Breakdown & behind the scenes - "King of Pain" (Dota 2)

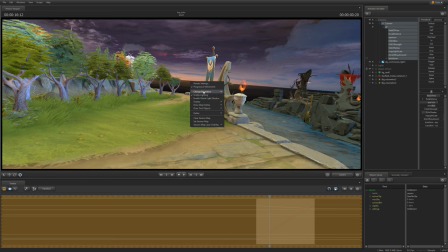24:37 All you can do from SFM is toggle the shadows on and off, ramp the global lighting's intensity from 0 to 100%,
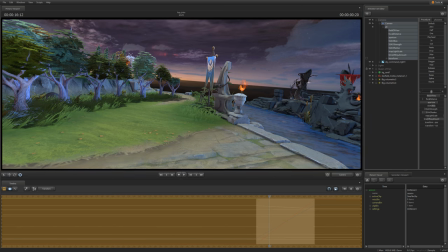24:43 all of it light, ambient and specular, as well as transition from day to night,
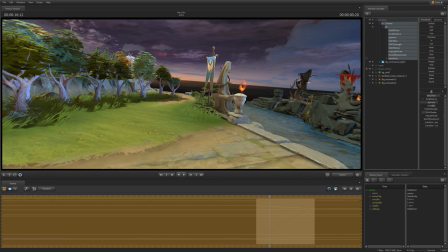24:48 where 0% is night and 100% is day.
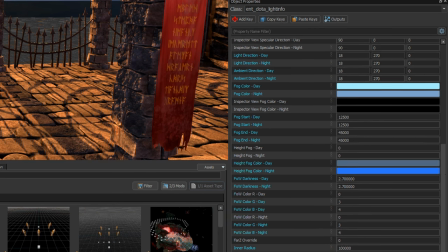24:51 Day and night are just two sets of values that are arbitrarily named, and so I exploit this to control only the global light,
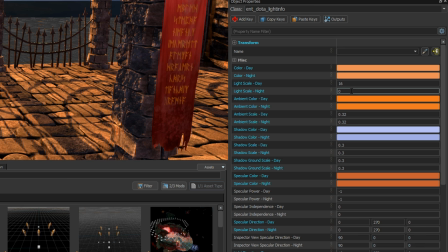24:58 my night in this map is just the day, but with the light off.
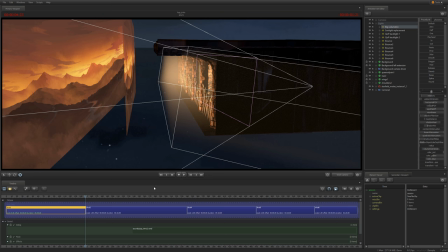25:03 The first shot was set to night, and the others to day. The volumetric light here moves much closer and only encompasses what's visible to the camera.
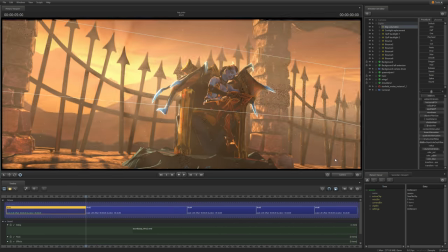25:12 This is, of course, totally breaking the rules, but it allows me to have the camera clearly pass by the parts where it's occluded,
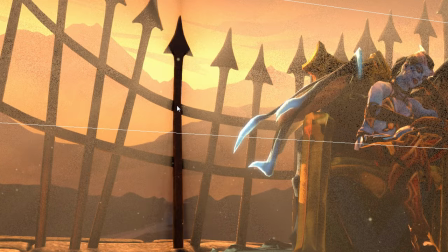25:19 so the effect stands out a little more instead of just looking like some sort of broad haze.
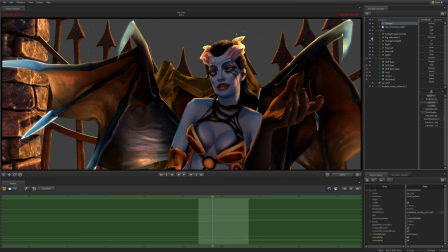25:25 When her wings block out the sunlight, it becomes much more clear. It was a careful balancing act to tweak the effects so that it wouldn't be too strong and would
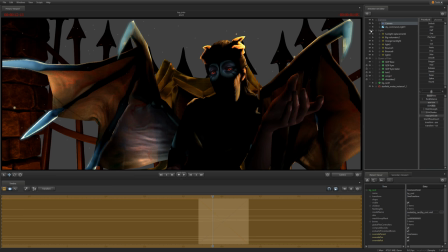25:34 blend with the background without revealing that the volumetric was way closer to the camera than it should be.
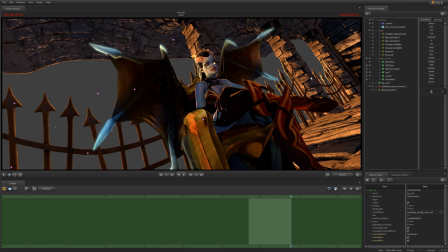25:39 In hindsight, I do think I might have weakened it a little bit too much for the cool part of it to be visible,
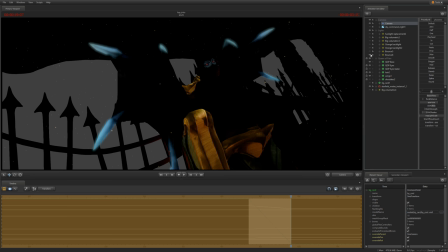25:45 but at least it's still there and it's subtle, so it's not that bad of an outcome.
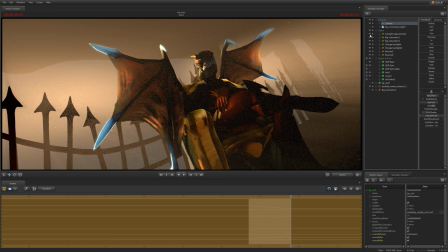25:49 A fun detail is that her wings are translucent, and the light and shadows received by the back show up on the other side.
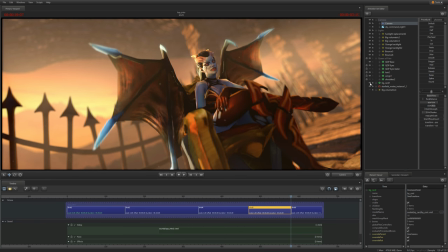25:56 I'm actually not entirely sure how they set that up, as I don't believe her in-game model has one-sided geometry, but I could be wrong.
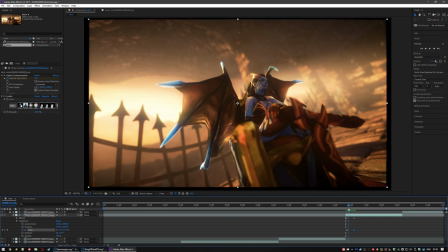26:04 I'm still doing one of my favorite tricks for wide-angle shots. After rendering a wide-angle field of view, you only need to distort it back using optics compensation.
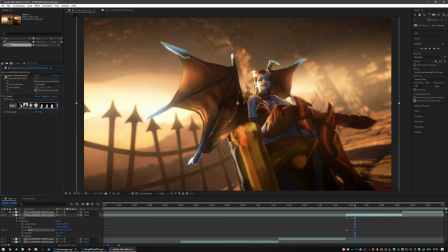26:13 This really helps make the render feel a lot less gamey, and even a bit more movie-like.
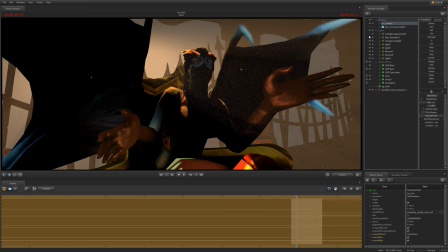26:20 At first, there wasn't any transition to the next bit, then I figured, since I have her razor arm ceremoniously, that's a great excuse for a motion cut.
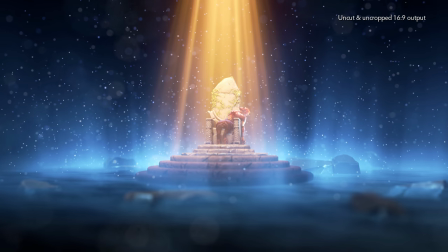26:29 This is the second section, the four scenes. Except, really, it's three, because the fourth one is the hallway section.
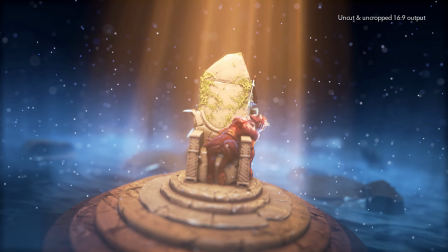26:35 The lyrics of the song describe four things,
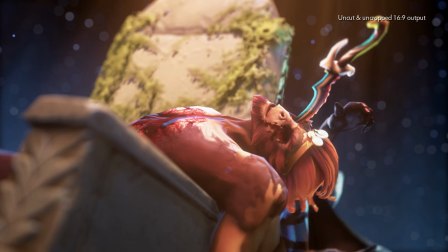26:38 because the last one is a skeleton choking on a crust of bread, I knew it was gonna be them killing, skeleton ki- I mean, Wraithking.
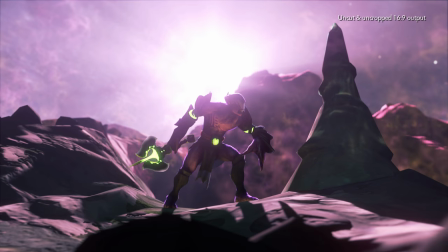26:45 And so, the other three ones might as well be assassinations, that's probably what they do, that's a fun couple activity, right?
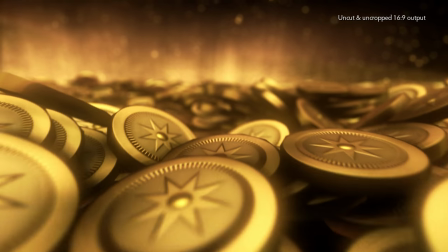26:52 My original idea was to fade out all the lights in the throne room and have some sort of static set pieces fade in and out from a black void.
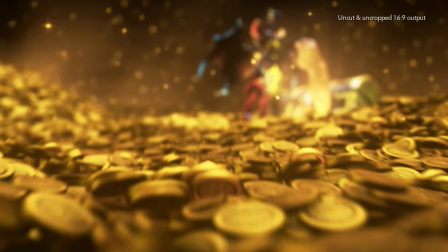27:00 Think something like the dishonored endings, but going one by one.
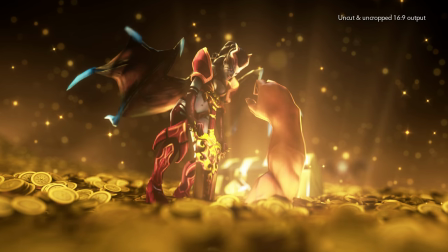27:04 However, that proved too cumbersome, and the idea of building three minisets instead was much more appealing.
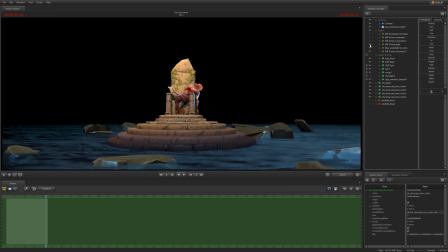27:10 Let's get to him in order! There's a king on a throne with his eyes torn out. Since Rift King is the fourth target, I had a choice between Monkey King and Sand King.
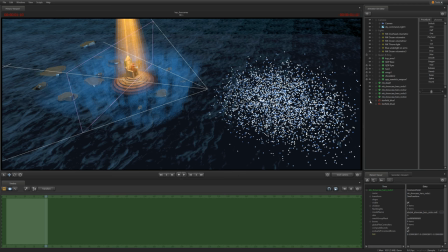27:19 But Sand King has like 16 eyes, depending on the cosmetics you're wearing, and he doesn't exactly strike me as the type to be sitting on a throne.
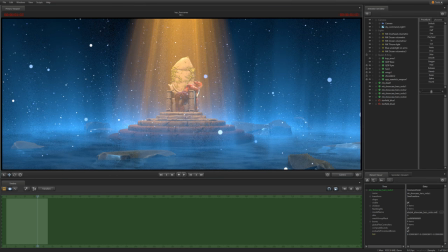27:27 This set was an exercise in wrangling the wetter shader of Dota 2. There are inconsistencies between the game and SFM,
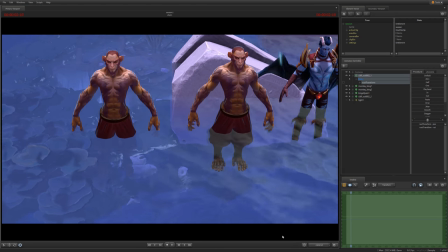27:33 there are inconsistencies between the hero shader and the globally it's simple shader which is used by the world, it's all bit messy in an intangible way.
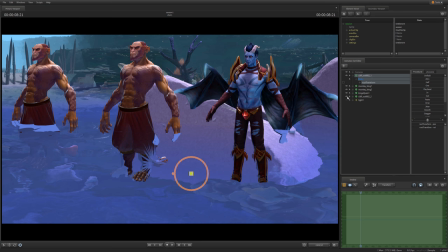27:41 I'm not exaggerating when I say it's intangible. Look, things shift around based on what I'm doing in this scene. Even the colour of this rock has an influence. Water is horrible, it's awful, and much like real life, it's best if you stay away from it.
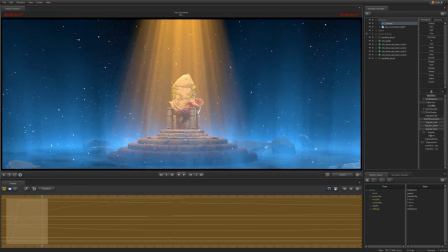27:56 You see this thing above the pedestal, out of frame?
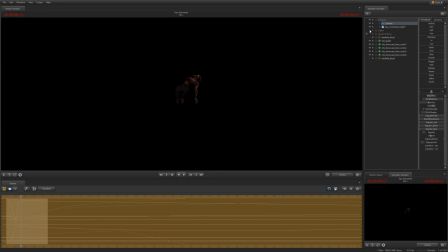27:59 It's there to block the global light's shadow on that specific area, because the global light needs to be on for water to work properly.
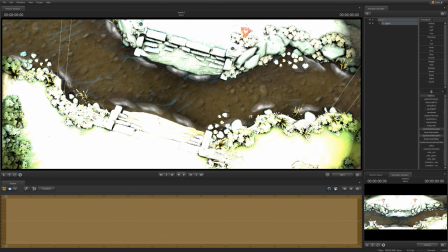28:06 Also, Water completely ignores the existence of SFM lights, just like how the Source Engine ignores the sanity and psychological well-being of its users.
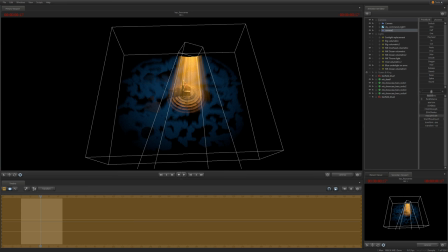28:16 Speaking of lights, the way the caustic effect is achieved on those volumetrics is with a gobo and then simply rotating the light.
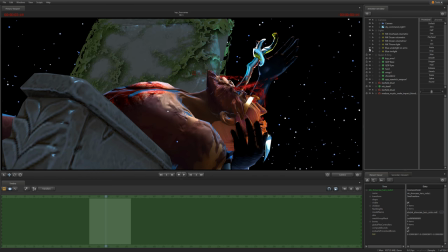28:26 While it's the queen holding the dagger, it's the king holding the head. The idea is to slowly introduce him in a sneaky way, but still hidden until the proper reveal.
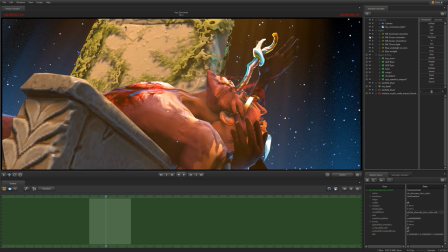28:35 He's in the other two environments as well, as well as in the background of some of the rapid fire hallway shots.
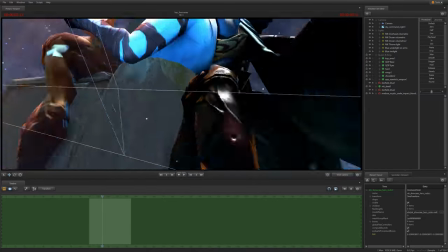28:41 For this shot, however, I used a simplified version of him, because things were already pretty messy behind there as they were.
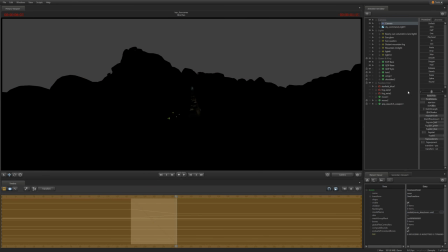28:48 There's a blind man looking for a shadow of doubt.
Blind man, who's got no eyes, faceless void.
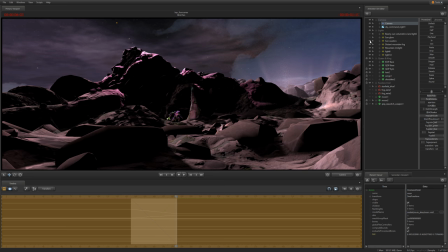28:55 He's from Klajarim, a dimension out of time, so I figured, maybe I could have these two shots set on a kind of other planet that could be in Klajarim. game.
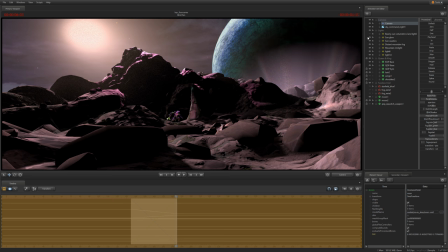29:04 But on second thought, I do have to say there are two issues with this premise. 1.
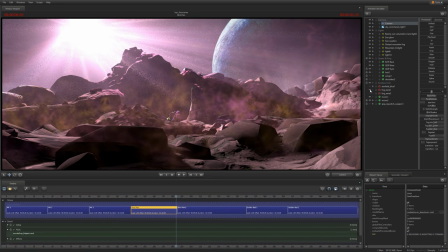29:09 How would Crop and Cop get there, lore-wise, and 2. As much as I like how it came out, it does have vibes of a low-budget 1960s Star Trek TOS version of an alien planet, really.
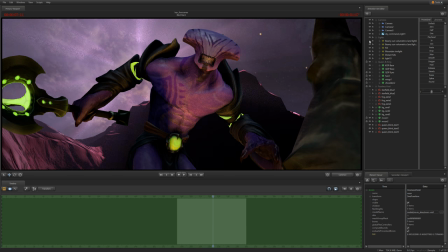29:21 Though, to be fair, not that I remember, I had just gotten into Star Trek at the time and was binging the original series, so it was likely an influence.
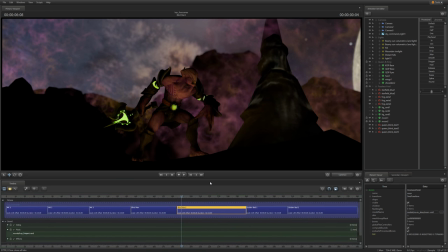29:28 If every shot so far hasn't given you a clue as to how much I abuse volumetric lighting in this video, this set should definitely give you strong hints now.
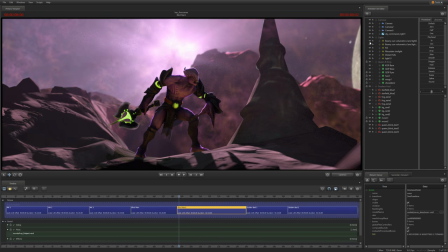29:37 I experimented with getting water in there and even exploiting the water fog as heat-based fog
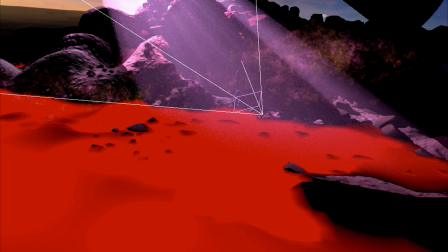29:42 to make it look like there was a heavy gas accumulating in pockets in the low parts of this craggy terrain.
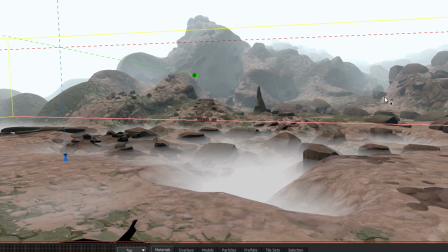29:48 Unfortunately, none of that worked out because I needed the global light to be out.
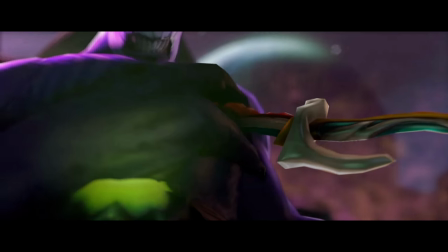29:52 I iterated on the second shot quite a few times until I decided it would be just a little bear if I stopped trying to do something super fancy with the camera, and also kept Faceless Mode alive,
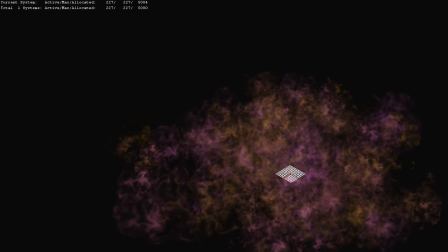30:01 make things a bit more interesting than panning over a completely lifeless scene.
There's a rich man sleeping in a golden bed.
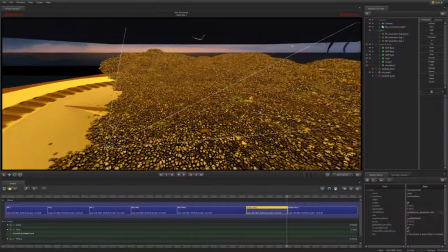30:09 My initial idea was to have this very rich looking bedroom, but it would take too much time to model and iterate on everything.
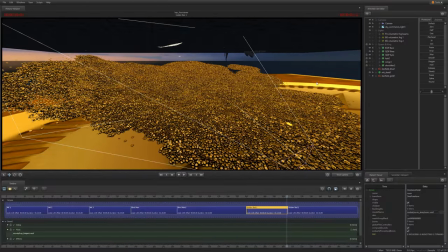30:15 So I went the way of Scrooge McDuck.
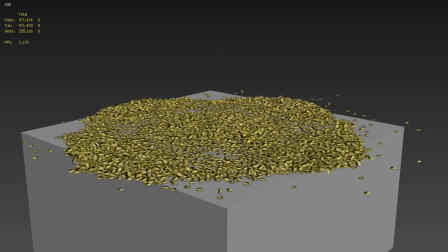30:17 I modeled a single coin, then created a few thousand copies of it, then physically simulated that in 3 different ways.
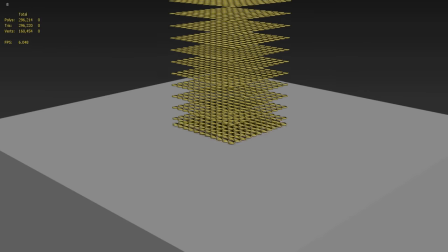30:25 The scene was then populated with these 3 different stacks of coins. They were duplicated, rotated, scaled all over the place.
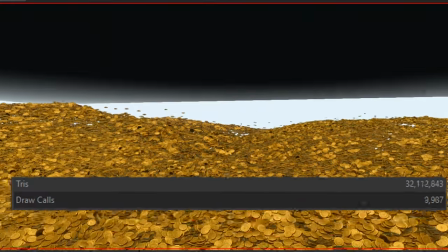30:31 It's a little silly in terms of performance, up to 46 million triangles end up going through the pipeline.
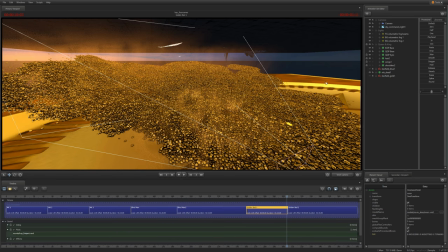30:38 Anyway, a rich man, golden bed, it obviously calls for alchemy since he generates so much gold.
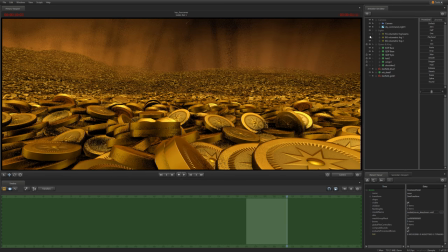30:44 And beneath his treasure is his final resting place, so it's his bed, or his tomb. EUPHEMISMS! See, that part works really well, I wish I'd found something like that for the blind man bit. Man, though, I wish I could linger on this a little longer.
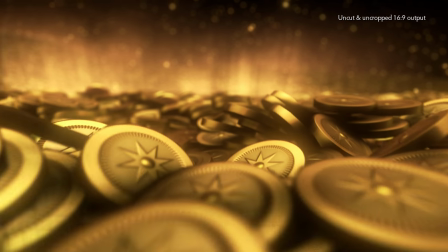30:59 I think it came out looking really nice. Of course, I say that today, but in 5 years, I'll probably wanna reach into a time machine and slap myself, as I say those words.
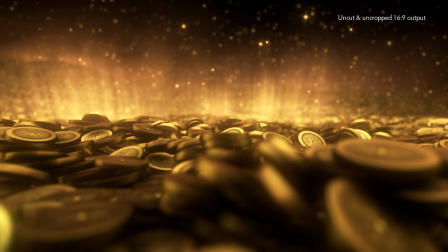31:08 Because continuously improving as an artist is in my opinion,
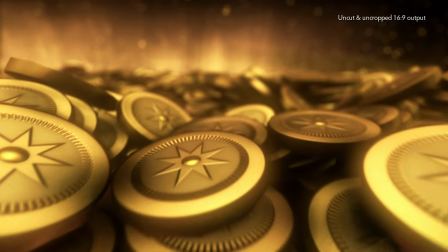31:11 a lot about constantly looking at your work from all angles and think, what could I have done better, in what ways, how, etc.
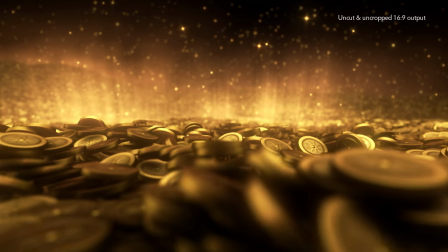31:17 Anyway, you get the idea.
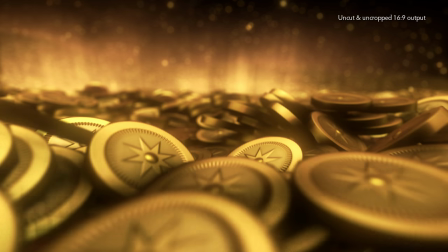31:20 What makes it satisfying to have somewhat nailed on, is that gold can be pretty hard to shade, and I think it came out nice not just on the coins, but the atmosphere itself.
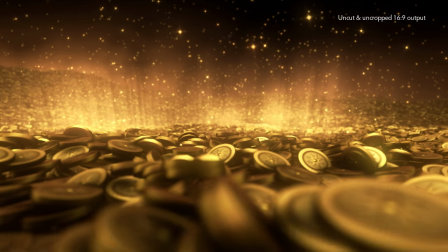31:29 The little shades of rose gold in the air, all that. Rose gold is a color with lots of associations in my head.
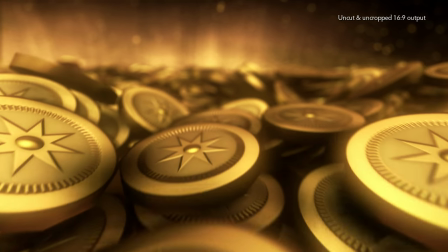31:36 Because I used to play the trumpet, and my trumpet was rose gold. It was shiny.
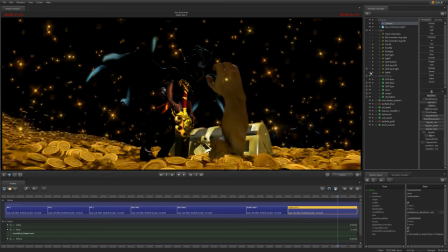31:41 And nice. I haven't played it for 10 years, but yeah. Speaking of lighting, there is an absurd amount of lights going on in the second shot.
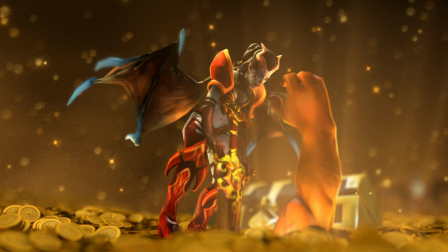31:48 Take a look. This giant underground vault is not lit much, it's a cube map that does the heavy lifting on the coins.
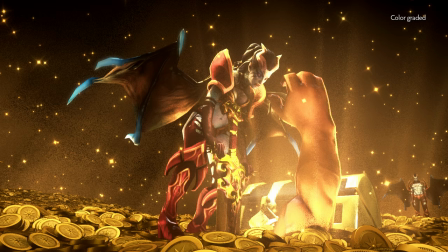31:56 See what's on the coins? This compass rose symbol. I tried to have nothing on the coins at first, but it looked awful, so I figured I should at least try and add some detail. Why a compass rose? It's a nod to a game show from my childhood which has resonated through a lot of my work indirectly, ethnically,
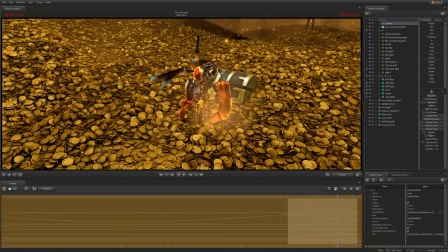32:11 as it shaped my tastes in music and my desire for places that go beyond,
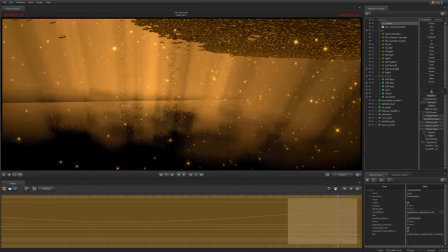32:17 just this feeling that there's something out there waiting to be explored.
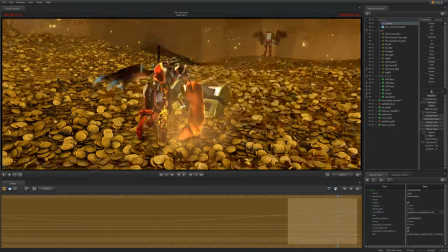32:21 It's complicated to explain, but I remember talking about this feeling in general in a previous behind the scenes video.
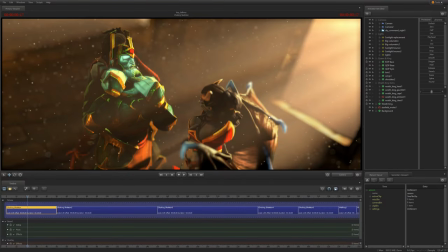32:27 Hopefully you see what I'm getting at. This is the third section, the hallway. A lot of challenges in this part, but also a lot of dust motes.
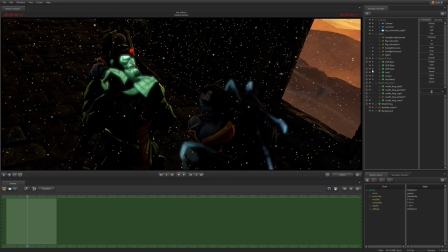32:36 Honestly, it's hard to know where to begin, but since there are so many dust motes, that's a good place to start.
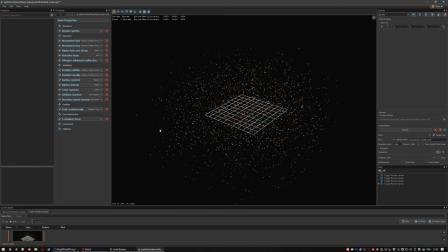32:41 But even for that, I'm not quite sure what to begin. You'd think dust motes are simple, right? Well, no they're not.